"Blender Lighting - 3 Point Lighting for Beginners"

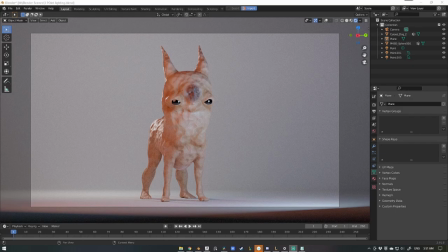[0:00]
Hey, what's going on guys? Today I'm going to show you how to create a simple three-point lighting setup in Blender. So without further ado, let's get into it. Neve sculpts.
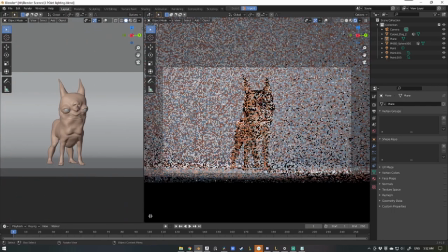[0:10]
So to start off, I like to open up my workspace to have multiple viewing platforms.
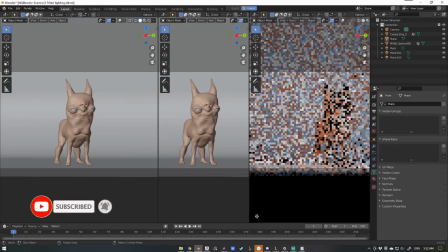[0:15]
So just down here, you can create another segment just by dragging along.
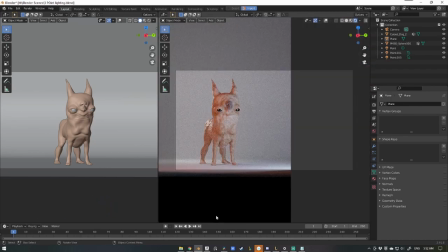[0:21]
I'm going to collapse this one.
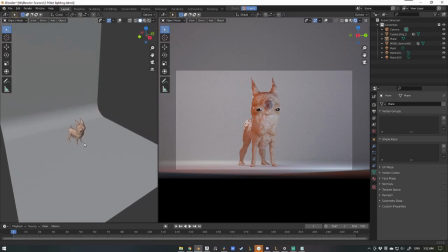[0:22]
And now in this second window, I'll show you how to actually apply this sort of lighting setup and what each light does. So to start off with, I'll simply turn off all the lights and just show you what each one is doing.
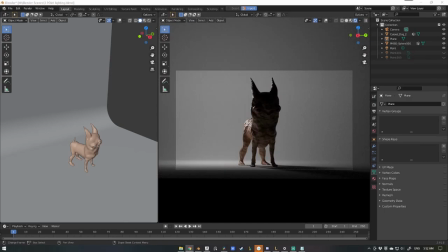[0:36]
So first off, we have the backlight. This light helps pop out the outline of your character.
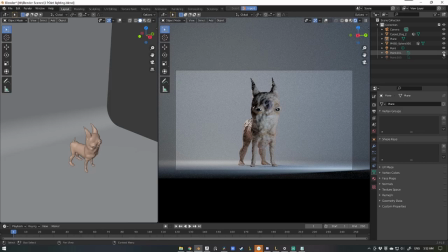[0:43]
Second, we have the fill light. So this light is essentially the one that fills the rest of the character's form and really wraps around the character and shows you all those forms that you might not have been able to see otherwise. And then lastly, we have the key light.
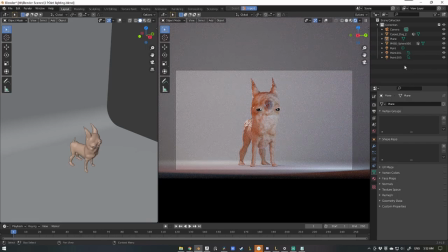[0:59]
So this light is the more brighter light and it just shines down from above and really fills out the rest of your scene.
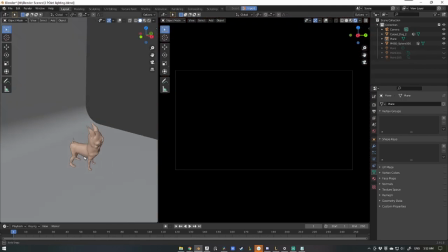[1:07]
So to actually put this into play, I'm going to hide all the lights and we're just going to start from scratch in this other viewport.
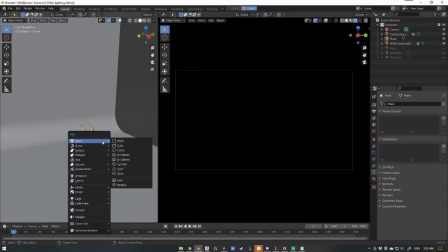[1:14]
So first off, I'm going to add in the light by pressing Shift A, coming down to light, and we're going to use a point light.
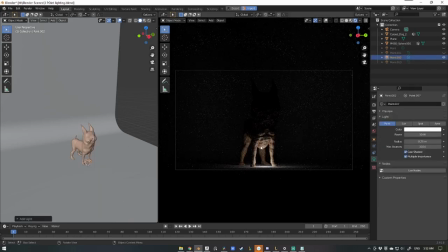[1:23]
So now you can see we've got it here updating in real time for us, which is awesome.
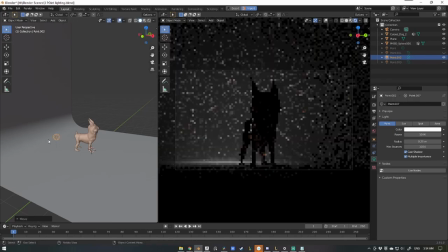[1:28]
So what I will do is press G to grab it and move it somewhere in the back here that actually
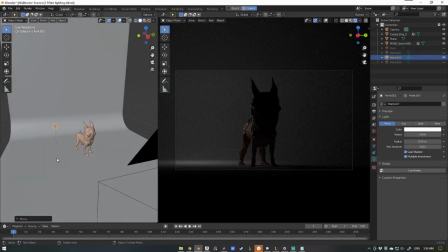[1:36]
does what it's supposed to and outline the back of our character. So you can see it's working, but it's not very bright.
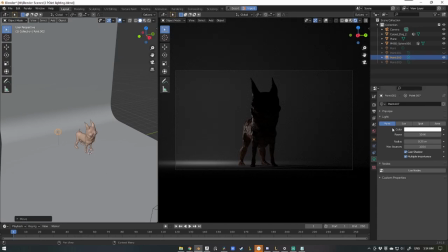[1:44]
So what we have to do is increase the power over here in the light tab. So once we're in our light tab, we can come down to power and increase that to something that works well.
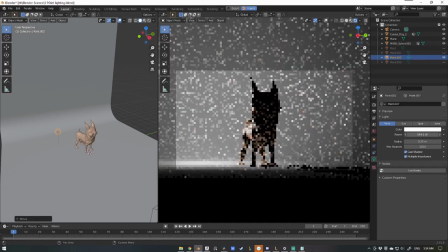[1:56]
So we've got 50, maybe we want to go to 100, see if that works well.
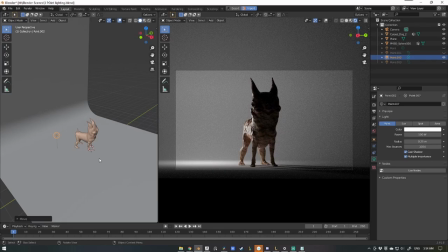[2:03]
And that's looking pretty good, so we'll keep it there. Now we're going to add in the fill light. So again, Shift A, light, area light this time, and now we'll just move it into position.
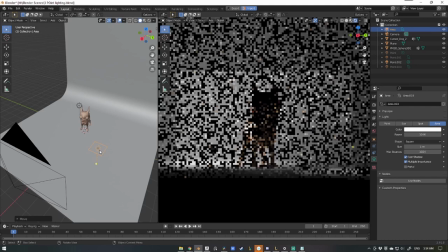[2:18]
So now we have the light in the position that we roughly want it to be in, but how do we actually point it at our character?
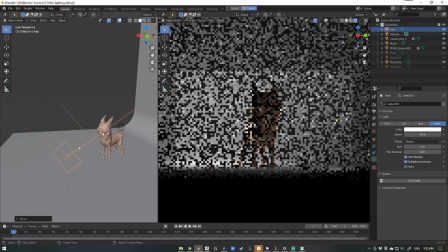[2:25]
Super simple. If you just press Shift T, that will move the light to wherever your cursor is pointing.
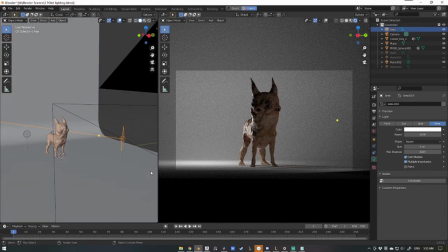[2:33]
So I'll aim that at his eye there. And again, the light is there, but it's not very bright. So we're going to increase the power to about 100 again, see if that looks any good.
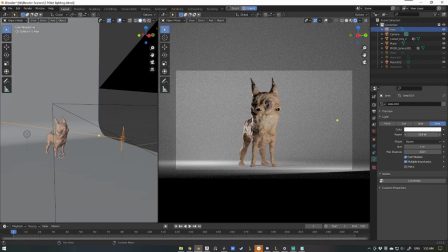[2:43]
See how 150 looks on our character. Or even 120 is looking all right there.
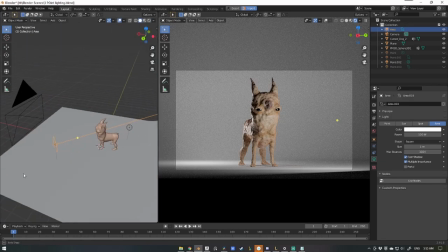[2:51]
So now that's looking all right. And now we just want to pretty much duplicate this light to become the key light.
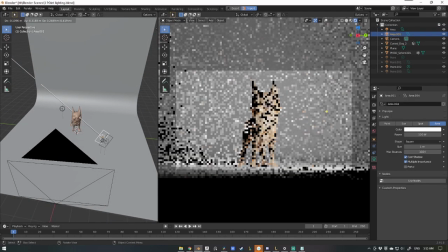[2:58]
So I'll press Shift D to create a duplicate, move it across the Y axis over to the other side.
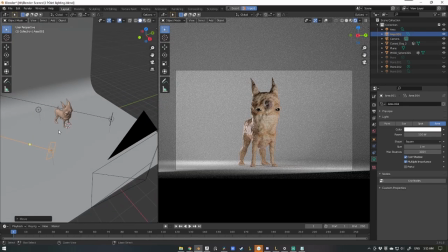[3:07]
And now I'll just move it into position. Shift T to aim that at our character.
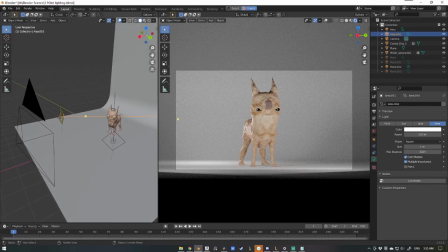[3:14]
And because this one is, well, first off, it needs to be a little bit higher. So I'll push that up to be a bit higher.
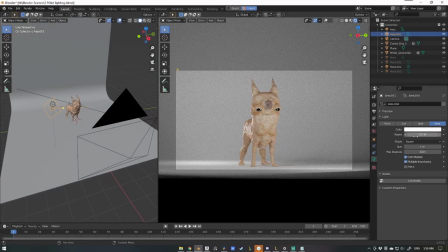[3:20]
Shift T again and aim it at the character. And now I'll just create the power just a little bit more intense to maybe 150.
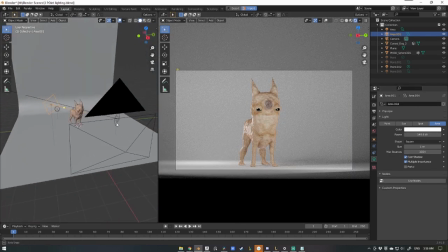[3:28]
Okay, that's looking pretty good. All we need to do now is give the scene a little bit more of a color.
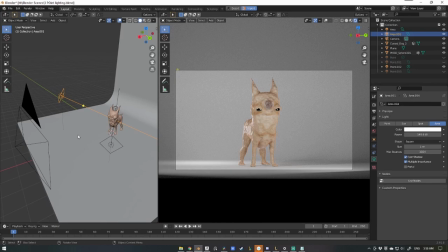[3:36]
So they're all the same colored light and it's looking a bit bland. So what I'll do over here is change the color to maybe like a sort of pinkish orangish color. And that's looking pretty good. Then for the fill light, I'll change that one to a little bit of blue.
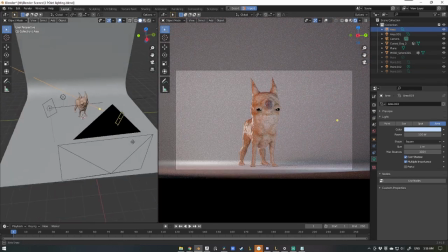[3:55]
There we go. And for the backlight, we'll actually just keep it as is, as a stagnant white.